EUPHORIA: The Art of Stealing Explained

In this interview, director Sam Levinson explains why.
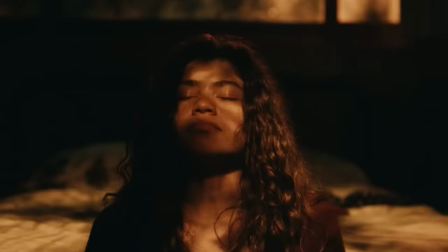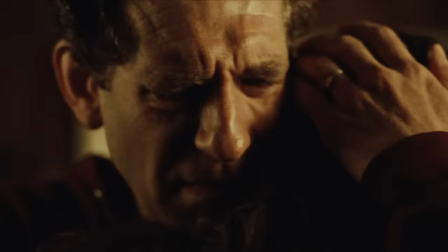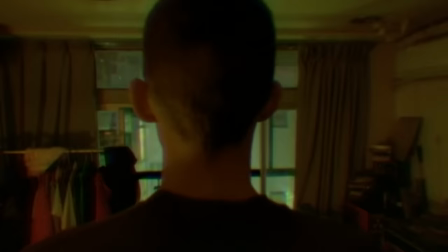[4:23]
The way of using a camera as some sort of a ghost was also explored by director Gaspar Noé in the movie Enter the Void,
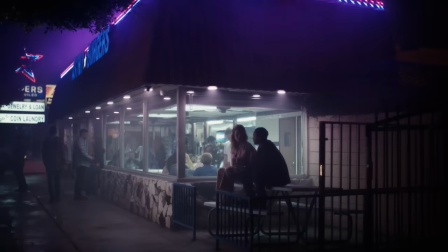[4:30]
where he goes into themes such as drug use, life, death and the afterlife. Another remarkable thing is the use of color.
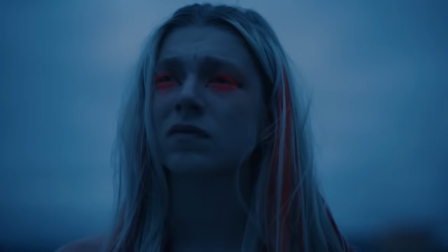[4:37]
Lighting and color are used as a way of portraying emotional states of characters. Sam Levinson and cameraman Marcel Rev established a color system quite early on so that it's not all just sunshine and rainbows, literally.
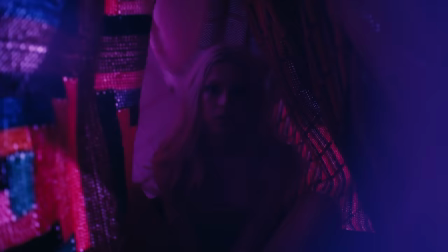[4:49]
They mostly use primary colors blue, yellow and red as their basis but the most notable color of the show is purple.
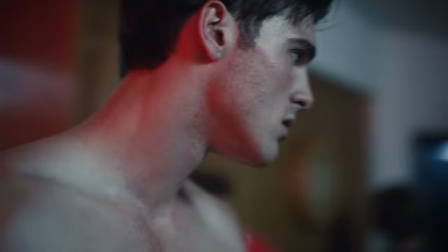[4:56]
Red is often used in situations of danger but also when feeling passion,
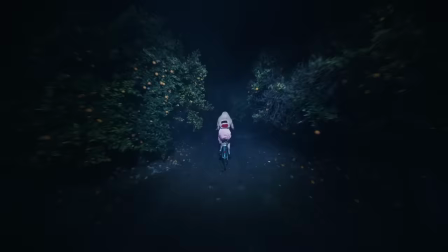[5:01]
warmth or other strong feelings, while blue is representing anxious feelings, or more so the stillness and lack of feeling.
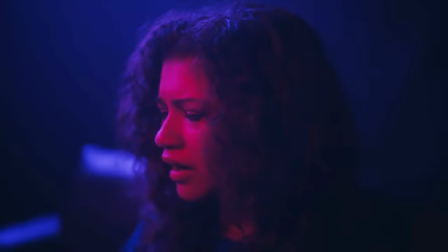[5:08]
This constant fluctuation of color and emotion is especially symbolized by the opening shot of Rue and the various hues of red,
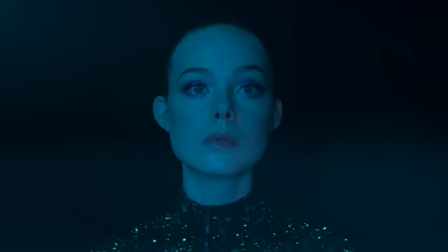[5:15]
blue and purple on her face. This hues of color also seems to be inspired by The Neon Demon, which is a horror movie about an aspiring model's journey in the dark corners of the fashion industry.
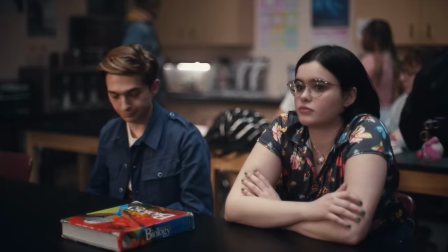[5:25]
Euphoria takes this concept and applies it to teenagers in high school. because when you're young,
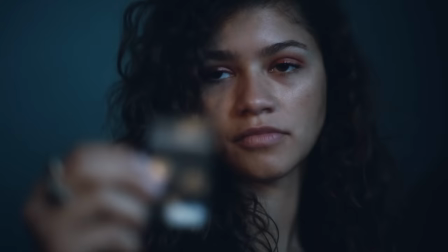[5:31]
emotions are fleeting and can change on a dime, especially when under the influence of drugs.
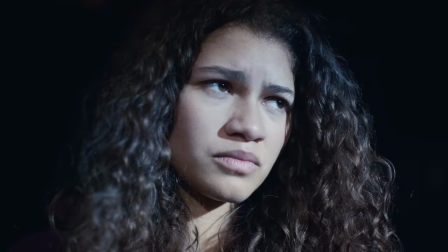[5:36]
The third aspect I wanted to talk about are the storyline and themes,
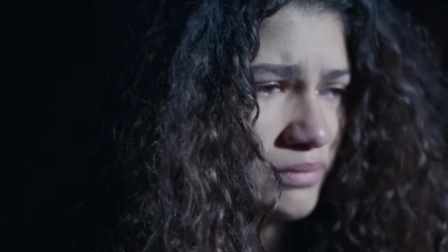[5:40]
because the way the story is told in Euphoria is oftentimes like a so-called stream of consciousness,
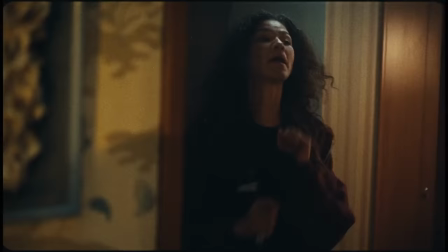[5:46]
where the audience is reading the minds of these characters but jumping from one event to the other.
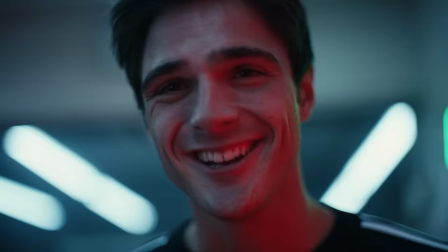[5:52]
Every episode dives deeper in the lives and relationships of these characters, which are starting to intertwine with each other as the story progresses.
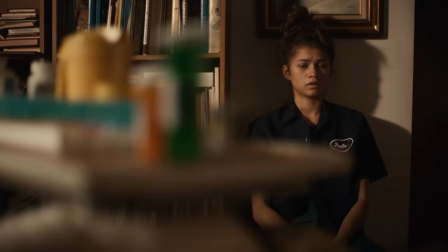[5:59]
Especially in a storyline of Rue, we get to experience the complexity of the mind.
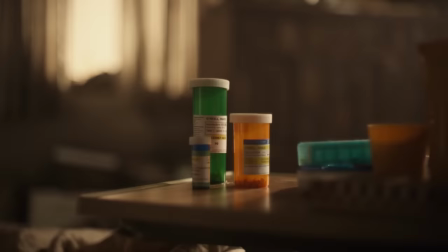[6:04]
Because she is addicted to drugs, her memories begin to blend with each other, creating this hallucinatory form of storytelling,
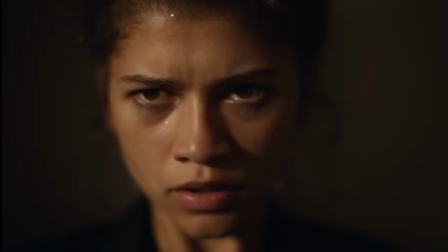[6:10]
where you see all these memories flash by while she is talking about them in a voiceover.
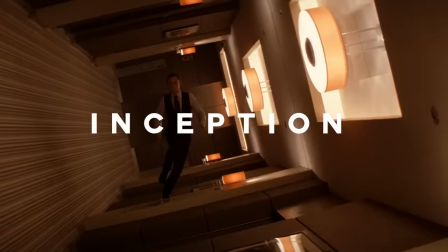[6:16]
The scene at the party in episode 1, where she is walking through the hallway while being high,
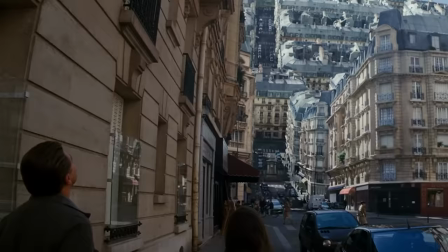[6:20]
is a reference to the movie Inception, a movie about exploring alternate realities in a dream within a dream,
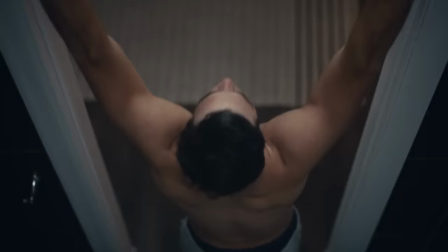[6:26]
within yet another dream. time.
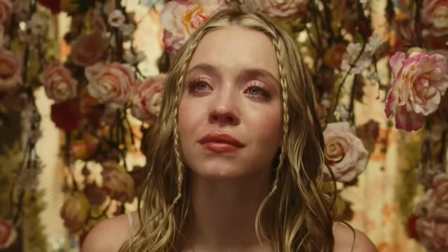[6:28]
Besides the comparison between the character of Nate and the story of Laanne mentioned earlier, there are two references which I think are very interesting thematically.
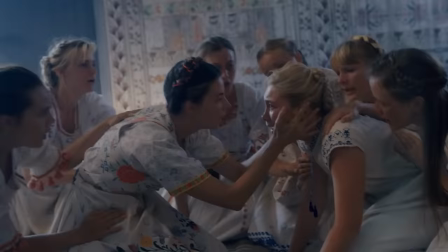[6:36]
The first one is a comparison between Cassie and perhaps the main character of Dany in Midsommar while she is having a panic attack,
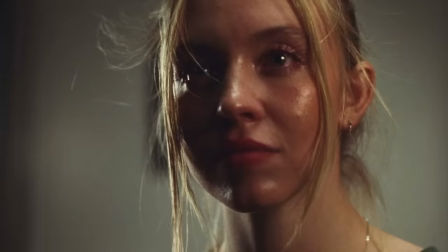[6:43]
and also the character of Ophelia in Shakespeare's Hamlet play where she ends up in a state of madness due to Hamlet's actions.
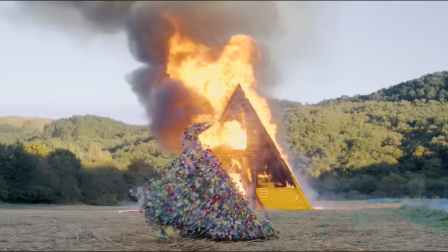[6:54]
This also coincides with the meaning of the flowers, because in Midsommar, flowers symbolize life and death.
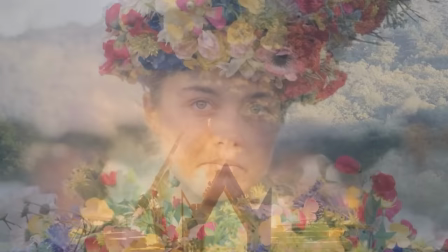[7:01]
In these scenes, Cassie and Danny no longer sacrifice themselves for the love of others,
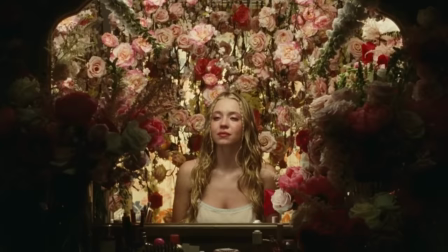[7:06]
but instead embrace a newfound love and finally start to flourish by accepting themselves.
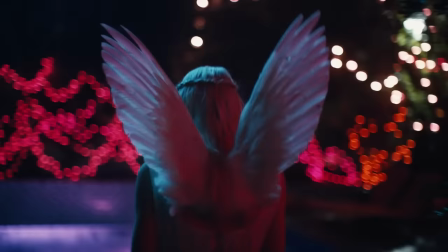[7:12]
A portrait like this was also inspired by the aesthetic of Mexican murals like this one.
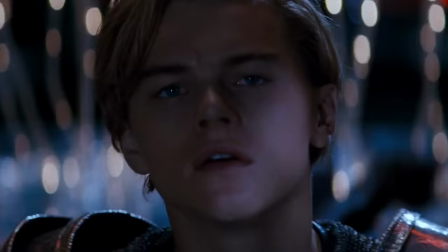[7:16]
Another reference seems to be the relationship between Rue and Jules, that so far kinda resembles the story of Romeo and Juliet.
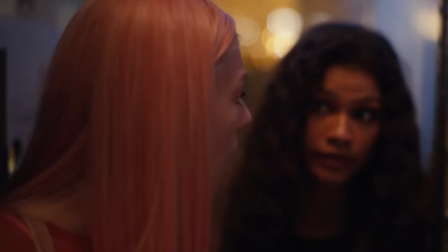[7:24]
But let's not get too far ahead of ourselves.
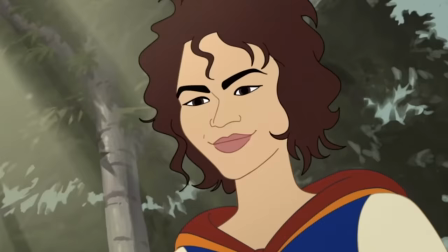[7:28]
All these references are being used to show the characters' situations and relationships in a metaphorical way.
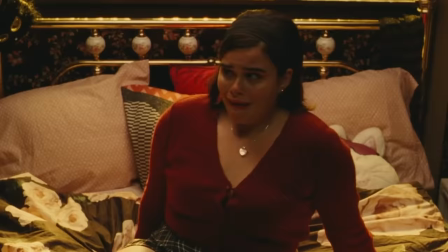[7:34]
Or to low-key make fun of them like the Game of Thrones reference to Cat's relationship fantasies.
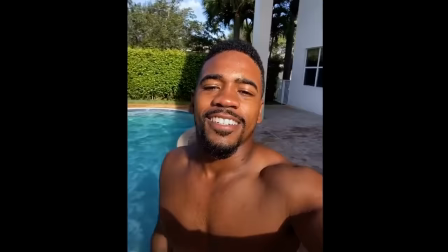[7:40]
Euphoria is not the only one that is doing this, because another great series that is king at referencing pop culture is of course, ya boi, Spongebob.
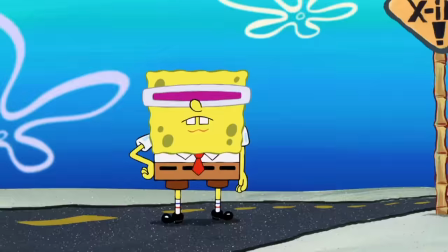[7:50]
Much like in The Simpsons and South Park, Spongebob knows how to reference pop culture.
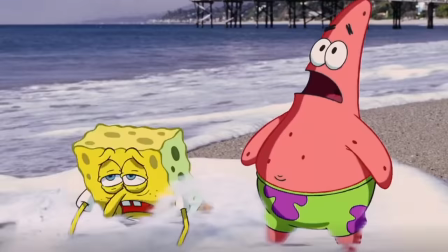[7:56]
Look at this reference to Tarantino's movie Kill Bill for example, or David Hasselhoff from Baywatch in the Spongebob movie.
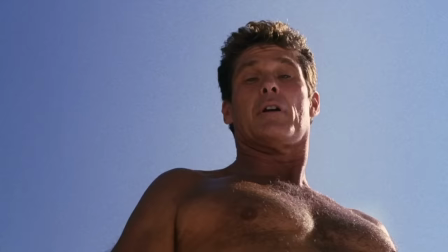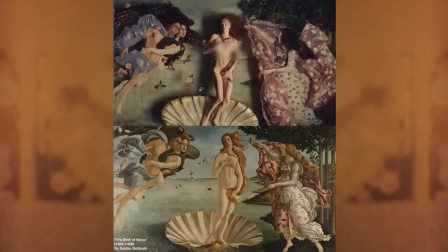[8:07]
This process of paying homage or referring to elements of other works is called, with fancy word, intertextuality.